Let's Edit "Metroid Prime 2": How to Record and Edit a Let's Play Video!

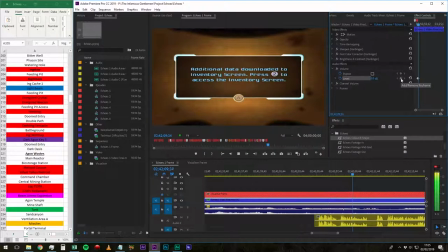Yes, everything that's talking about dark and light energy is no surprise.
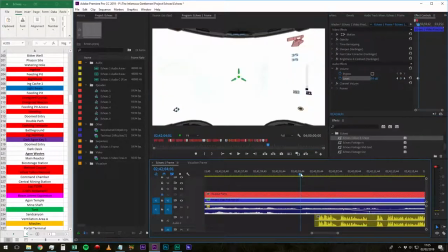So I'll have this one turned down a bit more quietly, basically because I want the kind of to be at full volume.
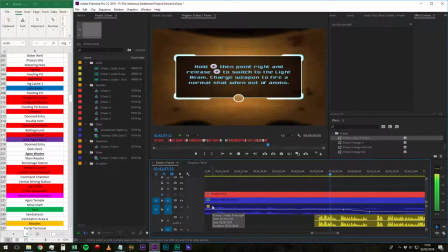So let's hear that.
And we have acquired the light beam. Yes, everything that's talking about dark and light energy is no surprise.
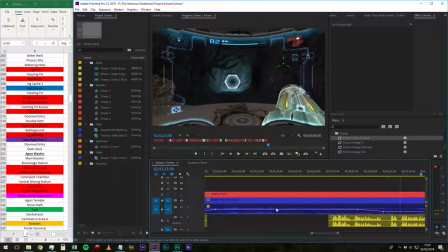The light beam.
So, nice smooth volume transitions there.
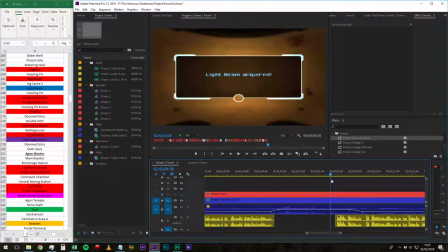We also need as well, because this is an item, this means another marker for the visualizer.
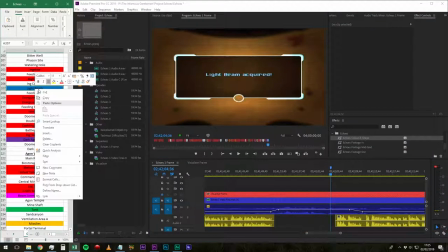I kind of roughly try and standardize when I place them. This one's blue because it's an item, as you can see over here. So usually, like for our items, I'll place it when that text comes on screen.
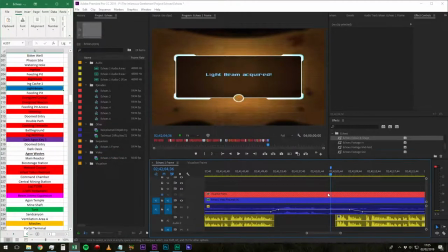With new scans, I'll try and do it immediately when it says recoding to logbook and stuff like that. With that done, let's go.
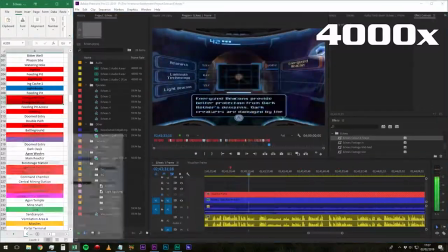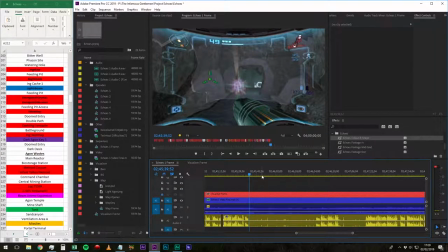So here, what's happening is, in the game, I'm waiting to be healed. Because I'm standing in a safe zone, and as you can see by looking at the top, my health is slowly recharging. And I want it to look roughly like I did there. So I kind of cut both sides of it there to make it a separate clip.
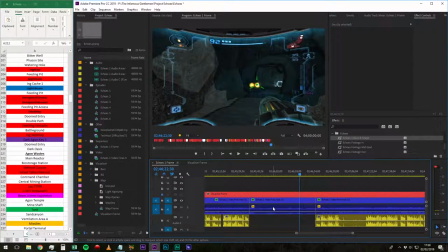Delete the commentary track in yellow, and on the video track, we go on speed and duration. And it tells you, you can either set the speed as a percentage or how long you want it to last. Let's try 1,000. What would that be? 5 seconds. Yeah, what about 1,200?
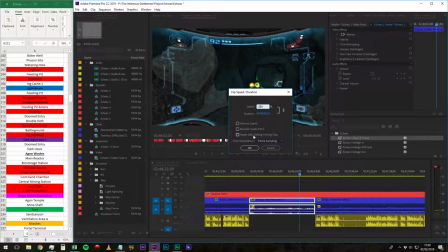4 seconds, 1,500. There we go, perfect. And what we want to do is also ripple edit shifting trailing clips.
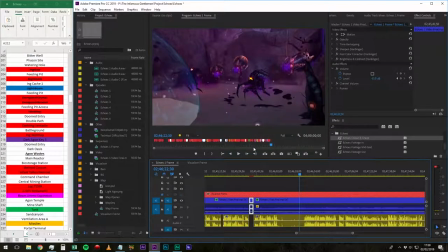And basically what that means is when you do it, it'll bring everything else behind to kind of line up with it nicely.
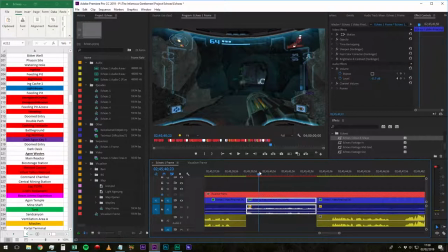I've also said it's what's called frame blending, which is, so when stuff is moving quickly, you can either do frame sampling or frame blending. Frame sampling just takes, let's say it's going 5 times faster, it just takes every fifth frame and puts it together that way. What frame blending is doing is actually at every point it takes the average of all the frames at that point. So you can see here Samsa's arm cannon is smeared.
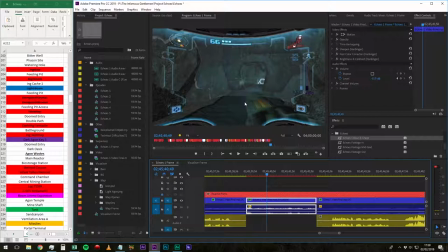So it gives a kind of motion blur effect, which actually just makes it, to me, clearer that the footage you're viewing has been sped up. It's slower to compute though, so when Premiere Pro is rendering it, for example, it won't do it, as in when it's rendering it as a preview, like if I press play now.
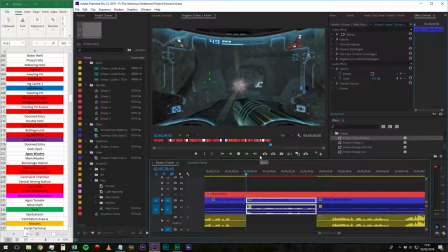Well, first it has to think about it for a fair bit, and it won't do frame blending at all, it'll just do frame sampling.
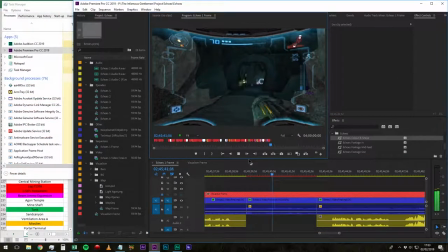God, there's a really sinister wet.
There we go. So that just still shows what's happening there and shows it quite clearly, but doesn't sit there. I don't want to cut. Basically, I use speeding up when I don't want to cut something, but I don't want to sit and watch it either.
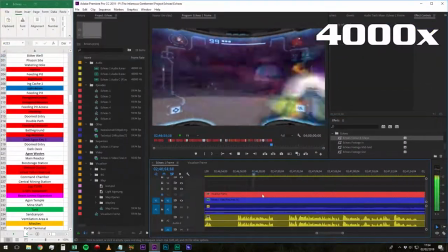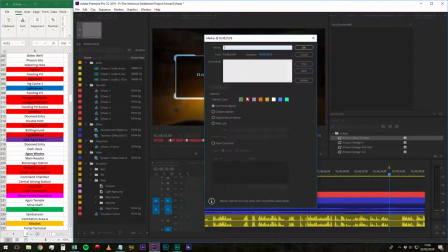So, here is another separate visualizer element. These are marked in purple because this is Dark Temple Keys.
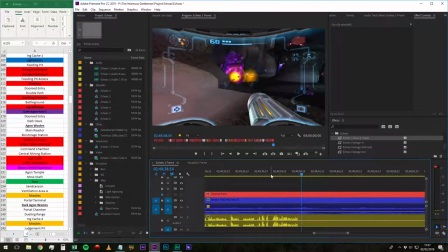So, here I need to do a transition where I bring up the map.
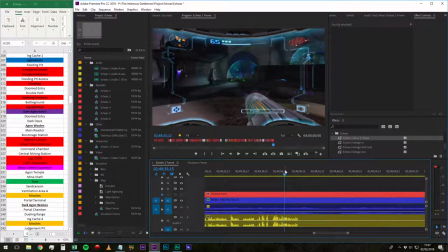So, I tend to mark it. This one is marked in light blue.
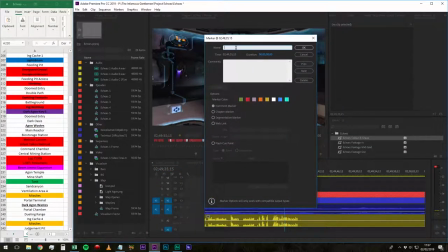And we basically type in where we're going from and where we're going to, so I remember. So here we're going from the doomed entry to the dark oasis.
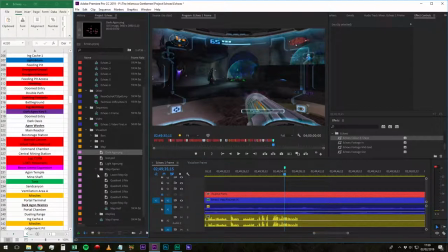I'll deal with this more a little bit later, but basically I drop now a placeholder to a sequence to allow myself to work with this more later. So I have this one called, where is it? Map frame, that's it. So you drag that over it, and map frame is basically, it's the frame that holds the map.
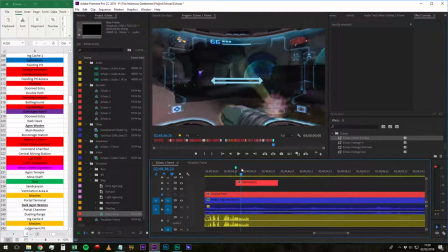So what you can see is that thing appears, it's a kind of, well, it's a separate sequence I bring to the side,
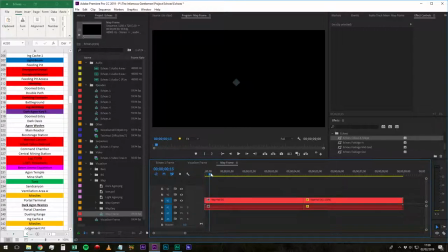and what happens in it is that thing fades in, then spreads and opens up, and then reverses the whole thing. So, slapping map frame there.
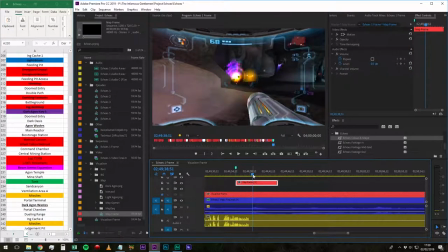We'll put a map in there in due time, but what we actually want to do for now is
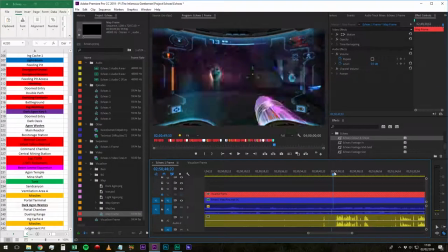cut out the section that I said we were going to cut out, which is there and there.
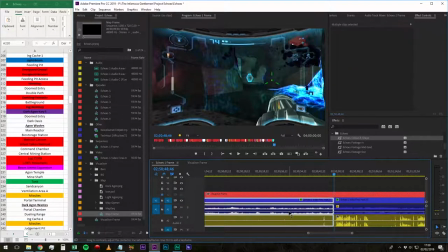Bring that over to here.